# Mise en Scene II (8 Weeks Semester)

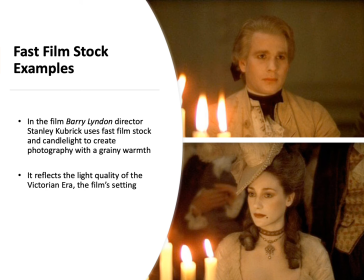8:22 Fast film stock examples. In the film Barry Lyndon, director Stanley Kubrick uses fast film stock and candlelight to create photography with a grainy warmth. It reflects the light quality of the Victorian era, the film's setting.
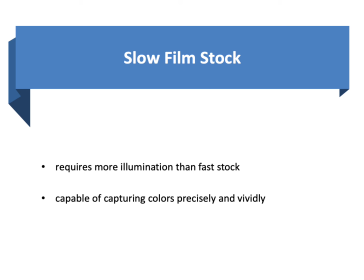8:40 Slow film stock requires more illumination than fast film stock. Slow film stock is capable of capturing colors precisely and vividly.
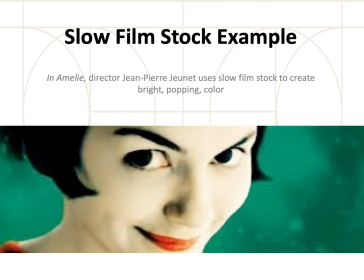8:54 In Amélie, director Jean-Pierre Jeunet uses slow film stock to create bright, popping color.
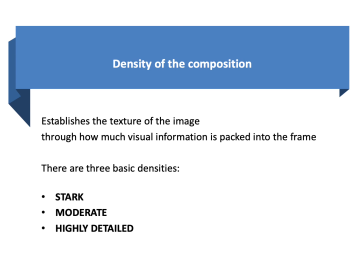9:05 Density of the composition establishes the texture of the image through how much visual information is packed into the frame. There are three basic densities: stark, moderate, and highly detailed.
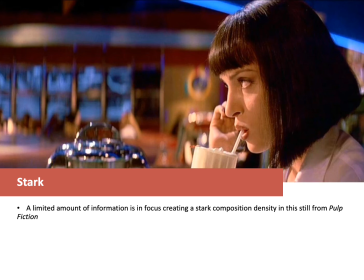9:20 Stark. A limited amount of information is in focus, creating a stark composition density in this still from Pulp Fiction.
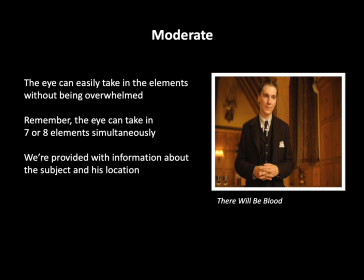9:34 Moderate. The eye can easily take in all the elements without being overwhelmed. Remember, the eye can take in 7 or 8 elements simultaneously. We're provided with information about the subject and his location. Highly detailed. This image is packed with visual information and texture. The eye catches on all the visual texture in the frame.
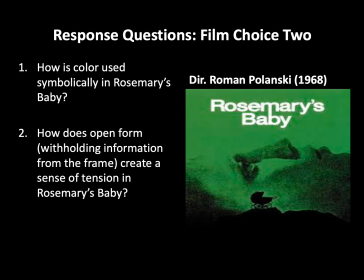10:10 Film Choice 2, Rosemary's Baby, directed by Roman Polanski in 1968. How is color used symbolically in Rosemary's Baby? Or, how does open form, withholding information from the frame, create a sense of tension in Rosemary's Baby?
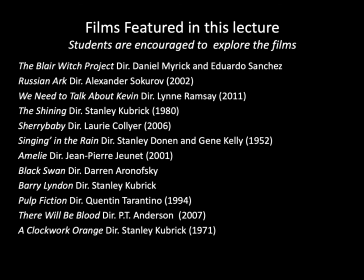10:28 Films featured in this lecture. Students are encouraged to explore these films. You can take a closer look at these films in the PDF version of this lecture on D2L. Until next time, have a productive week.